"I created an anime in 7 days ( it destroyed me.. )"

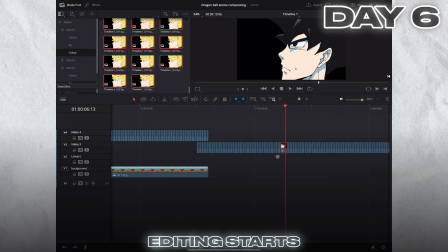4:09 The layer which had liner I set to blur, so it had almost an inky feel to it, and made sure the background and foreground was set correctly.
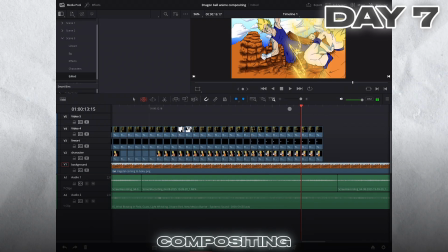4:17 Day 7. On the last day I got more sound effects ready. I began bringing the animation to life.
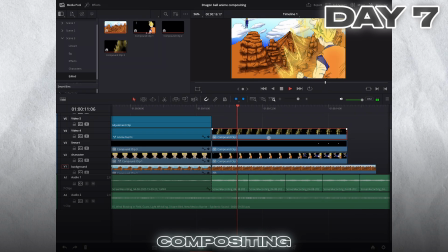4:23 Once I was done with the sound, I got to edit things like the background moving and the camera pans.
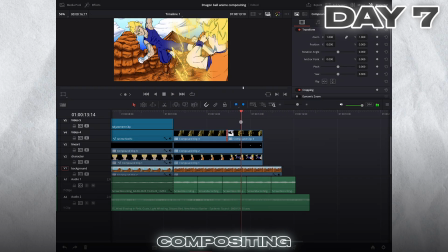4:28 Once I was done with that, I went over the Fusion tab and added effects such as camera shakes, zoom ins and outs, etc.
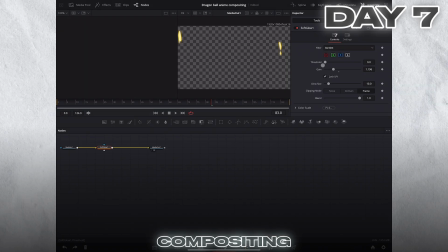4:36 I also made some parts of the scenes longer as I thought they were too quick. My favourite part, I colour graded each scene.
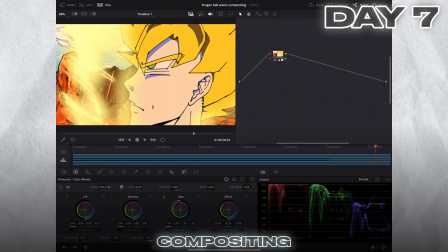4:43 I did a few overlays to make Goku's glow even brighter and made the shadow more realistic and made it look like they were in the scene.
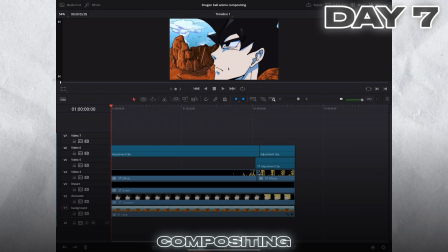4:50 Lastly, I exported the animation and finished the challenge, and I believe I succeeded successfully.
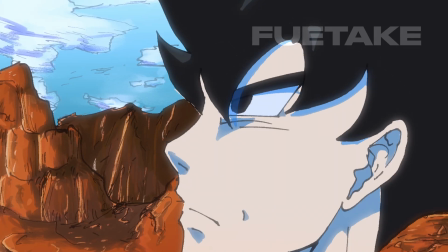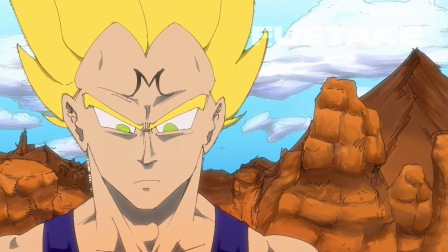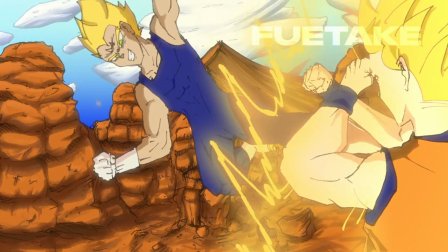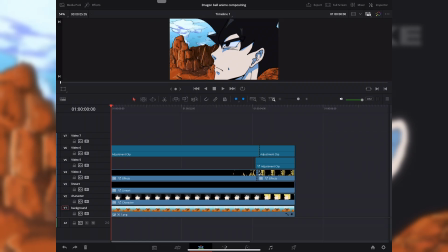5:16 Yep, that was it. Super short, right? Well, I hate to say that in 7 days I only created a short animation,
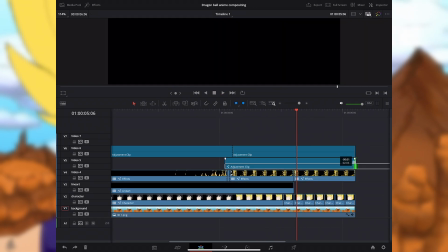5:22 and each animator in Japan has to do a whole load more work than me in a whole week, which is just impossible for healthy living.
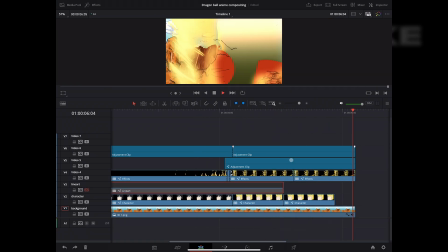5:31 I enjoyed this challenge and would look forward to do something similar in the future.
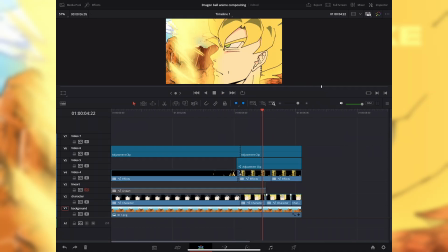5:36 I think the hardest part of this was definitely time management.
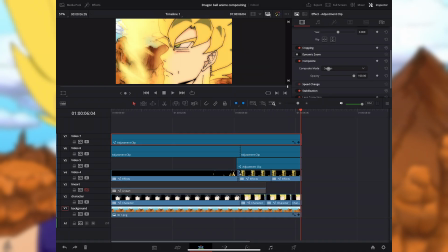5:41 I had to manage what I had to do every single day. That was quite hard and it was very stressful.
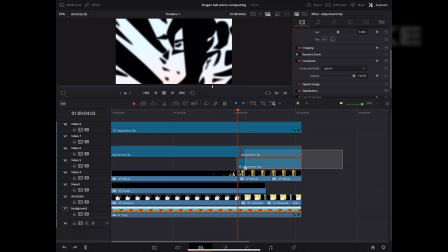5:46 I kept thinking to myself that I would not be able to finish it on time, but I managed to do it.
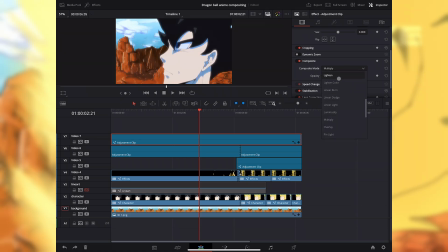5:52 The easiest and most fun parts of this challenge was the coloring and shading specifically.
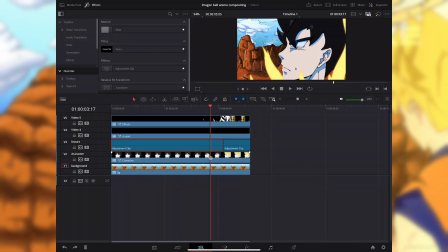5:58 I think that was the most fun, and the way the shading had to look similar on every frame so that the animation looked consistent.
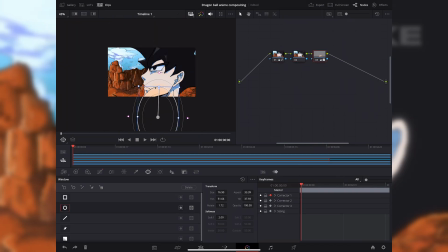6:06 The color grading and effects was also very exciting to me, and yeah, I thank you all for watching this video.
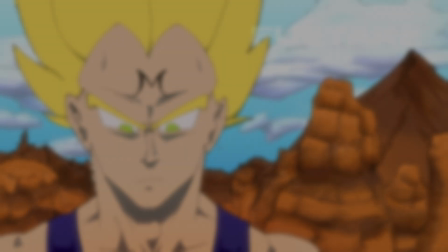6:12 I'll see you all in the next one.